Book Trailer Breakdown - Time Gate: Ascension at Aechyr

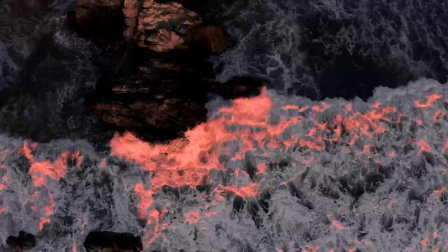And we've got, I think, one, maybe two more in the trailer here, which is supposed to be like Kennedy's memories from chapter 1 here of storming the beach. And this was another case of taking stock footage and very much messing with the lighting.
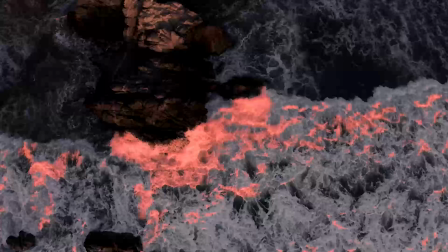This one is probably the most extreme example of that. And if you look at it for too long, probably like we're doing here, you can probably tell more. Frankly, this was just a bright daytime shot originally.
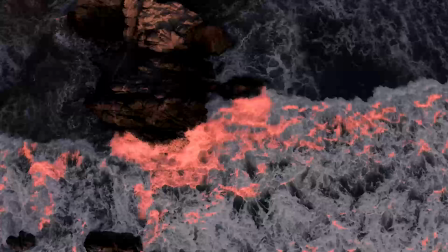And it was just me messing with it as much as possible to try to turn it into something that looked like night, and then to turn the highlights, the very white highlights of the foam of the surf,
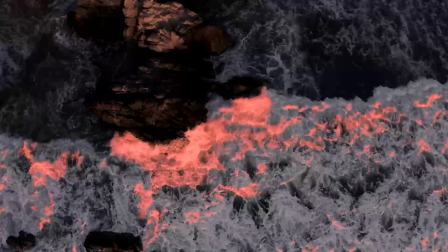that reddish color there, to just give, obviously not to look literally like blood, but to evoke that kind of a reaction, basically.
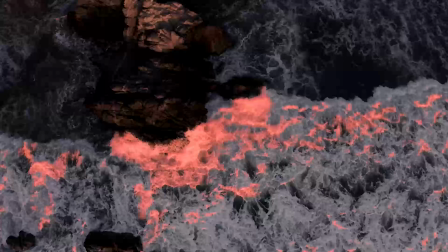It's to kind of see, ooh, red liquid. And, just maybe some part of the human brain will react to that, or just be dramatic lighting, one or the other. You tell me, whatever works.
That's what I meant. Blinded.
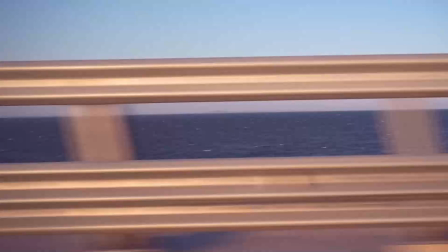Oh, and then of course we've got the interjection of quote unquote Kennedy, obviously in my own voice, acting as Kennedy's the response to the basic narration there, shifted to one side with some echo in there as an added
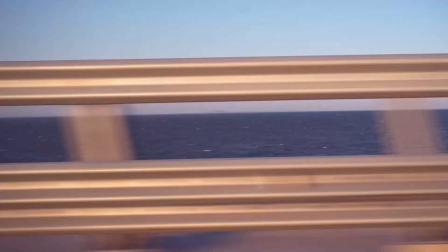emphasis. Let's go with that. Added emphasis. Punctuation. That's the word I was looking for. Added punctuation to the thought in there, which was really tricky to get to line up, because I didn't
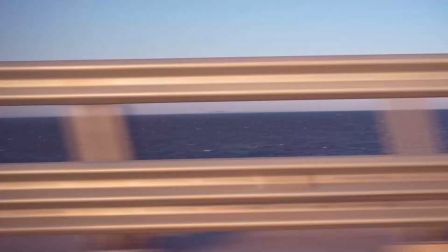make all of this at the same time. And so I was trying to line up the visuals and music, the writing and the recording of the audio of the writing,
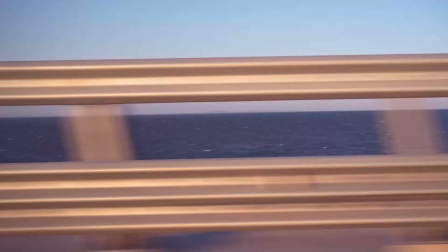to try to get it all together, because we've got the accent of the choir sting, synth choir notes in the music, right? And those are the cue for the visuals to change.
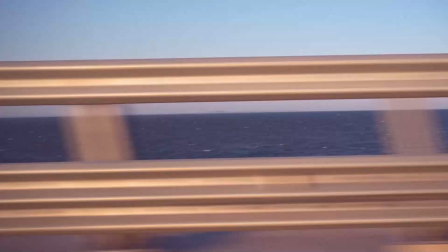And I wanted to have it where the image of the bloody red surf is going to happen synced up with one of those choir sittings, which means I got to have what I'm saying, what Kennedy is saying, what I'm saying in Kennedy's words, voice, whatever,
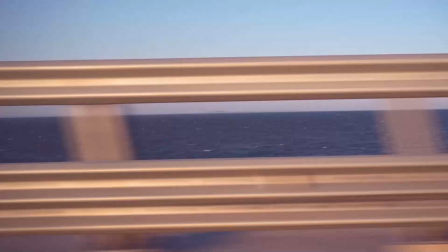has to be, I have to get all of that out right in time for the choir sting, so that we get that extra little Kennedy line where it's shifted to one side of the audio, to one of the channels. And that turned out to be really tricky to get right,
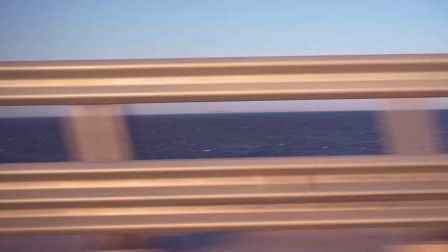because it's a case of it's several bars apart, these choir stings, and they're not evenly spaced, in the sense that it's like one's on the first beat of a bar and the other's like on the third beat or something like that.
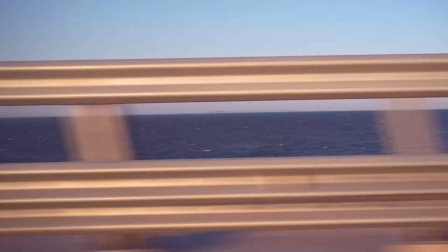I don't remember. I haven't looked at the actual music for a while now. But the point is, there is some they're not every single choir sting is evenly spaced compared to the others,
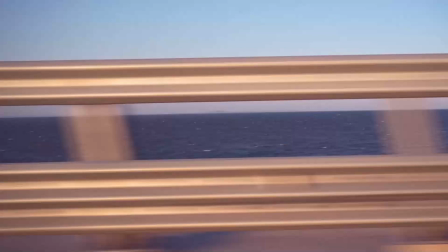and the way that the actual text is written for what I'm saying, you have to get the exact right cadence of how you're speaking, so that, because either if you go a little bit too long, there's going to be this really long, awkward silence before the next choir sting comes in,
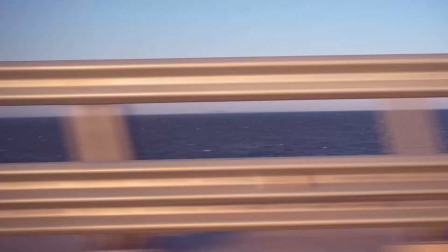or you're going to finish. Well, yeah, that's pretty much it, because otherwise you finish too early, it's the same effect.
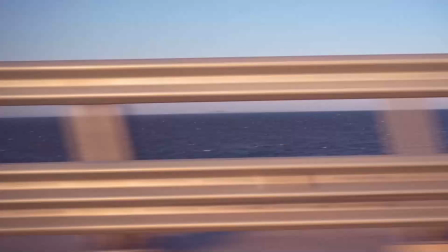You finish too late, you have to wait. So you got to. And it was really hard to do it. I think it does wind up not sounding unnatural, but believe me, actually speaking and recording all of those lines, it was really hard to get it in time.
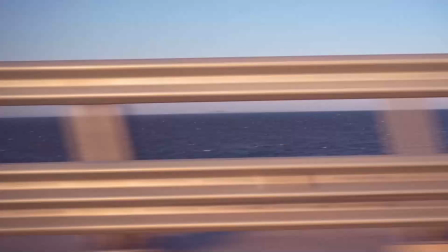And I had to do it several times, and it was probably the most frustrating part of all of this. And I went back and I had to actually rewrite what I had written so that it was even possible to say some of this fast enough to get in for the choir stings.
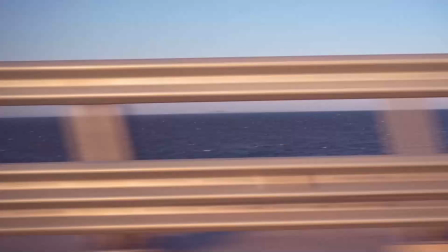And it's not as simple either as just adding in like another bar of music there, because then that can mess up the rhythm with everything else. And also because I'd have to go back into the program and then re-export it and everything else. But mostly the rhythm thing, because the rest wouldn't be too complicated.
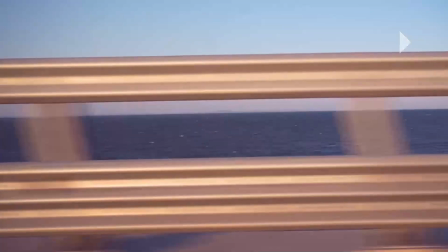Moving on.
Where once I was just another 18-year-old, I was a Marine. Now.
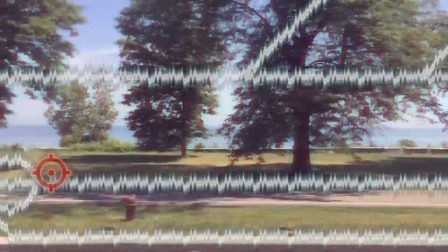All right, so we got our first transition there. So again, all of the background footage was stock footage, and it was actually quite a chore to find all of the stock footage from this angle, namely from like a car driving by, looking out the window,
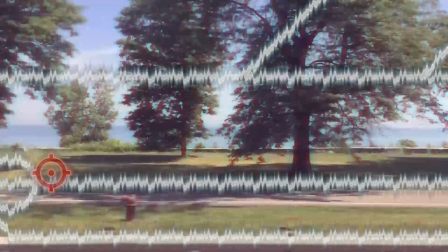basically. Surprisingly, not a lot of stock footage like that out there, and less so that is totally free. But I did manage to finally get everything that I needed.
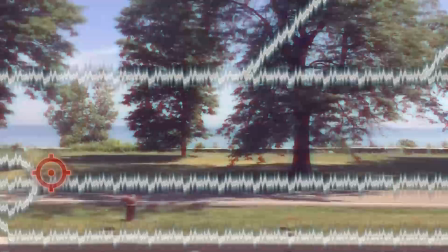This is the next step, the next progression on our journey through Aechyr. Obviously, we can still see ocean out there, but now we see a little bit more land. It's like a park going through here, and we don't quite have the same dawn tones going on.
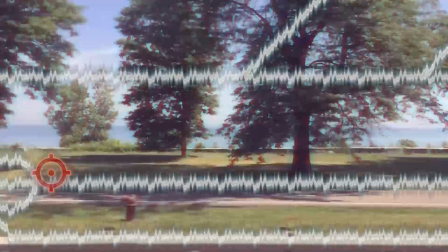It is day, or it is morning at this point here. And the transition, basically, when I did get the stock footage that I needed, I just go through, find the interesting parts, and where I could, I liked kind of those natural transitions where like a physical object
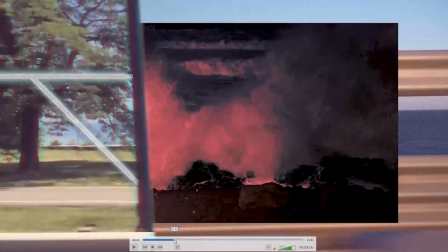would make the wipe in question. Oh, I stopped that perfectly. So you can see here in this case, it was just a light post. So as it's going through there, it's wiping it clean. And I just reminded myself why I had the second image of, again,
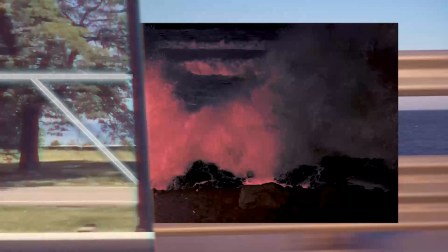color changed stock footage surf here with that red effect and made to look like it's night. The reason why that isn't full screen is precisely for this transition here, because of the way the timing worked out.
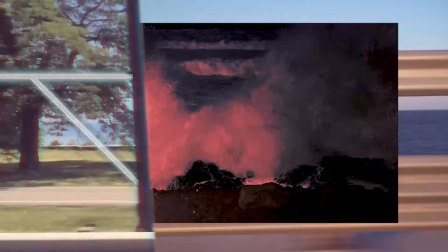I could have had it go full screen and then wiped here, but I found that was a little bit disorienting. So instead, I shrank it down to be so that it's framed in there, so you still see that bridge shot as it's going by.
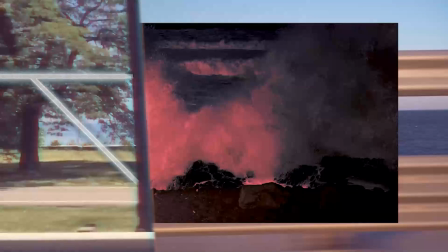And now it feels like it's more continuity. It doesn't feel like you're getting teleported around like, ooh, it was morning on the bridge, and now suddenly it's nighttime on the beach with the red surf, and then, oh, I'm day in the park. So that's why instead of doing another full screen flash,
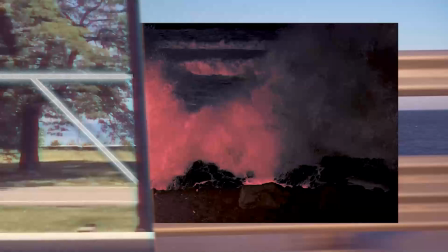I had this one to be kind of a picture-in-picture kind of a thing. Actually, I just remembered that the bridge shot that I used there for the early morning, I think I actually repeated the footage between when I did do that full screen surf shot.
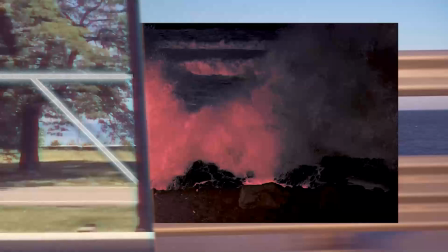After it cuts back, I believe that's the exact same footage started again at the beginning, because there is, on that particular footage of the bridge, there's some camera shake in there, and I wanted to minimize that as possible.
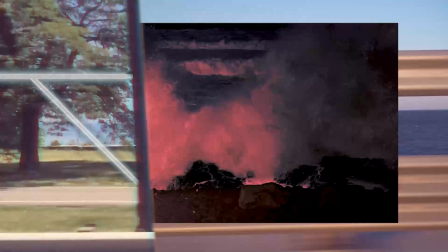So there wasn't a lot of long stretches without some camera shake. So I basically had to use the same long part that was smooth twice in a row.